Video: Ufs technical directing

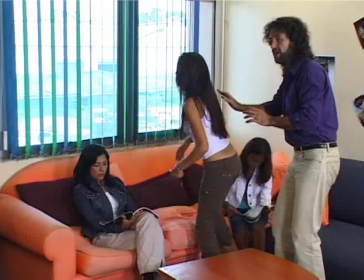[33:14]
Come further back as if you're about to approach to the window, right? You follow her in on that thing so that you have an overlap.
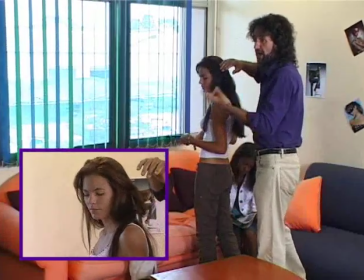[33:22]
And you've changed the lens size. That's rule number 2. And number 3, if you wanted to, you could actually change your camera angle.
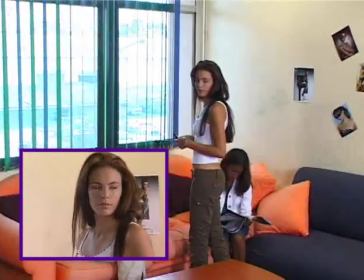[33:30]
So let me give the camera a little pull over here, like that.
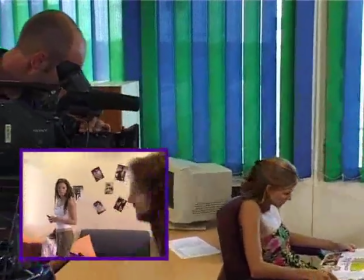[33:33]
Give you a slight change of angle, and that makes for a perfect cut.
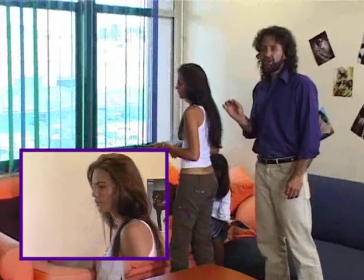[33:40]
Stand by. Let's roll this. Are you ready, guys? And action.
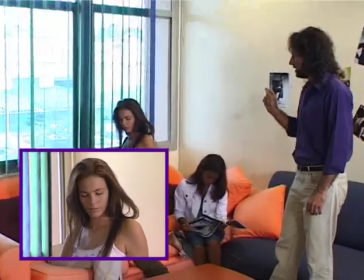[33:49]
There's the cut. In. We might do it earlier or sooner.
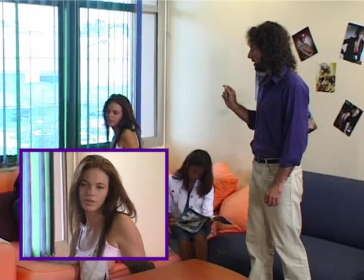[33:55]
At least we have the option now. She looks, she goes down, and cut.
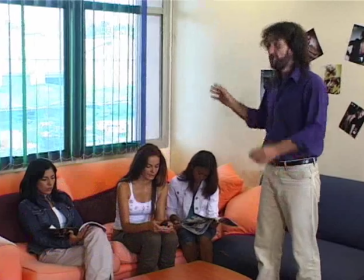[34:00]
Right. Now, let's overlap with triple take technique one more time.
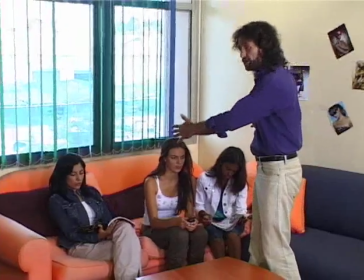[34:05]
Okay? What we're going to do is go on a wide shot. We want her to settle down into this wide shot from that close-up she was.
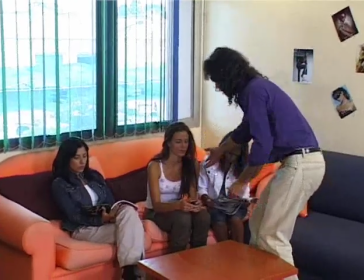[34:12]
So we're going to be on a wide shot of our 3 people. You're going to be back up, overlapping in time.
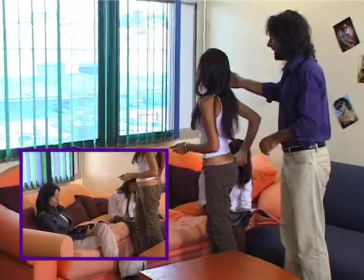[34:18]
Stand back up to the window, and take it from the point. Go back, go back, go back.
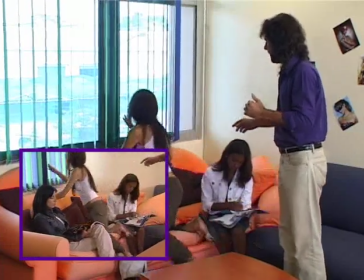[34:23]
Take it from the point, go into your position, right, where you've just looked out the window, okay?
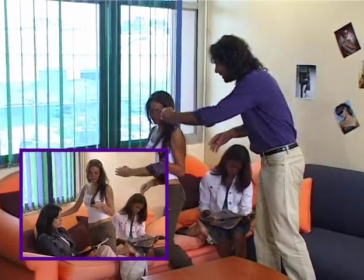[34:28]
And then you'll turn in exactly the same. And then once you settle in, continue with the scene so that you have a true triple take technique process.
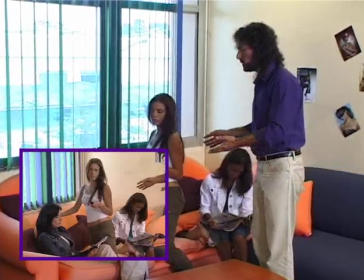[34:38]
Okay? Camera angle again? Right, and yes, what we'll do to get this cut to motivate is we'll change the lens size,
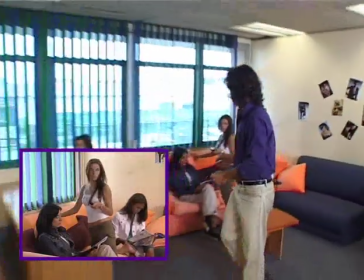[34:45]
which we've done, wider, and we're going to change the camera angle again.
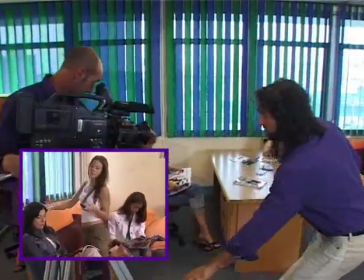[34:50]
Can I bring you a bit more this way? Right. And we are cutting in movement, and this will work.
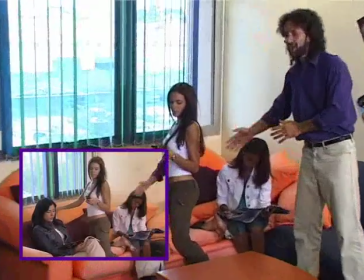[34:57]
Stand by. Are you ready, sir? in a wide shot. I'm out of this. And you're looking through the window on action.
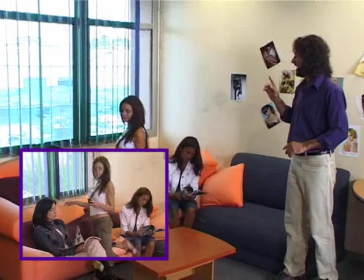[35:03]
Wait, on action. And action.
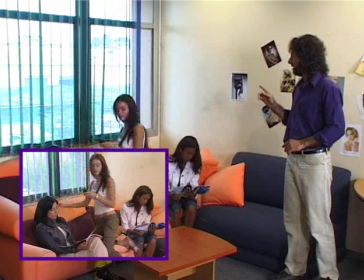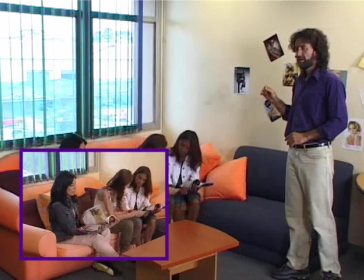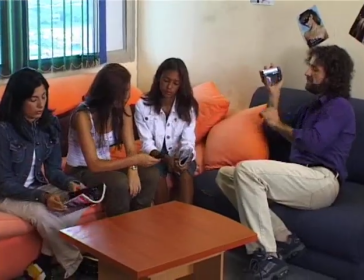[35:23]
And cut. Right, now when we cut into the scene and they're talking to each other, we come in.
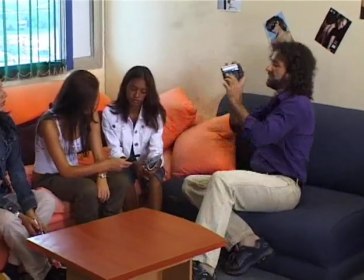[35:30]
Remember our action axis, that would be crossing the line. Our action axis is the whole 180 degrees all the way around here.
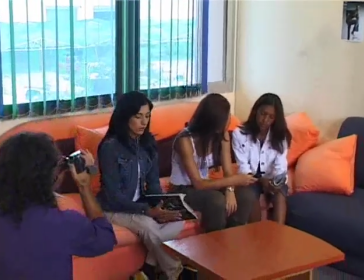[35:38]
It will cut. If you needed to show someone coming in through a door at the background over there, right, you could bring your camera here.
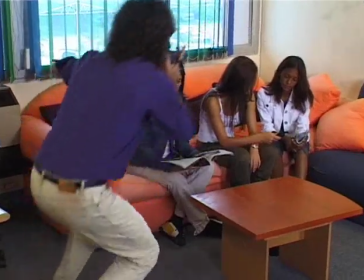[35:46]
If your door was over there, you could bring your camera here.
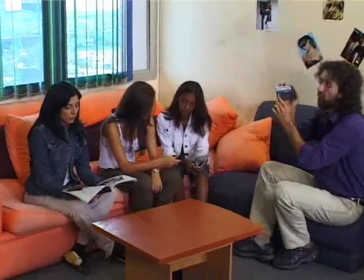[35:50]
Or if you needed to see out the window, all of that would still cut because you're maintaining your screen directions.
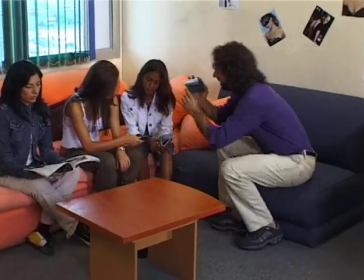[35:56]
You can get matching reciprocals, and using triple take technique,
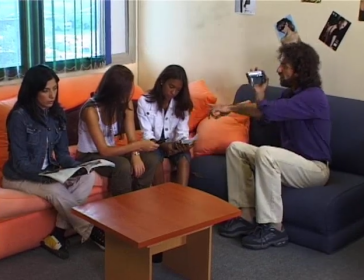[36:01]
we've advanced the scene and we're going to overlap previously, start on action, drop into shot, and Melanie,
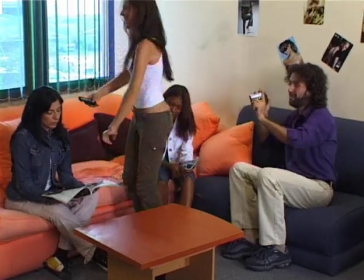[36:10]
on action, start up, aha, overlapping, and you've already noticed the phone,
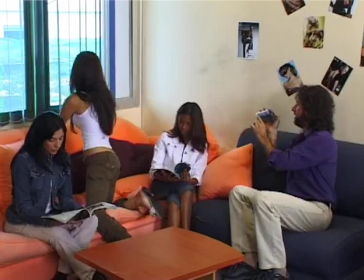[36:14]
you've already done all of that, and Does that look up? no, don't worry, you already seen it, and action.
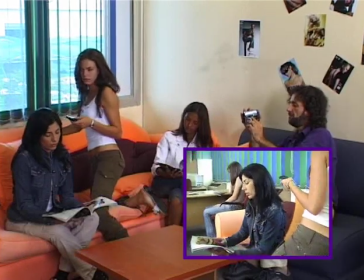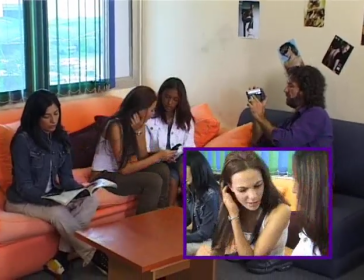[36:27]
And there, cutting into movement is what works.
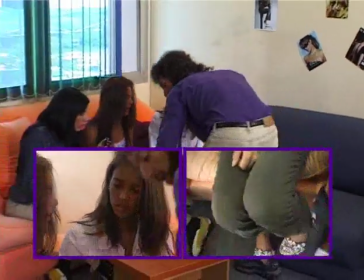[36:32]
And let's get a matching recip, stay back with her, stay on her, a reverse,
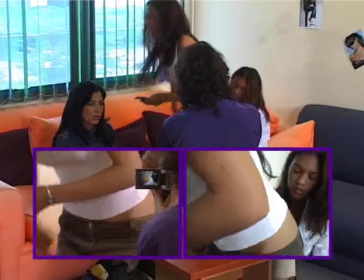[36:38]
and settle into her from the start, first positions, and action. Yeah.
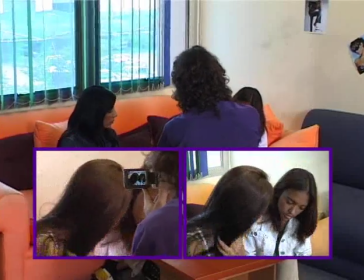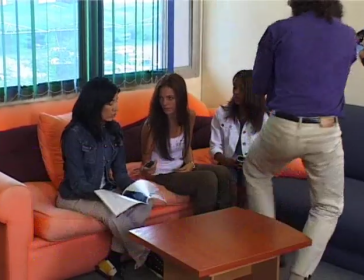[36:52]
Do you see the overlap, guys? That's triple take technique, takes a bit of practice. All it means is cut in movement, overlap your actions so that your different shots have overlapping actions, and the thing will cut. Oh yeah, and change your angle of your camera as well for seamless editing.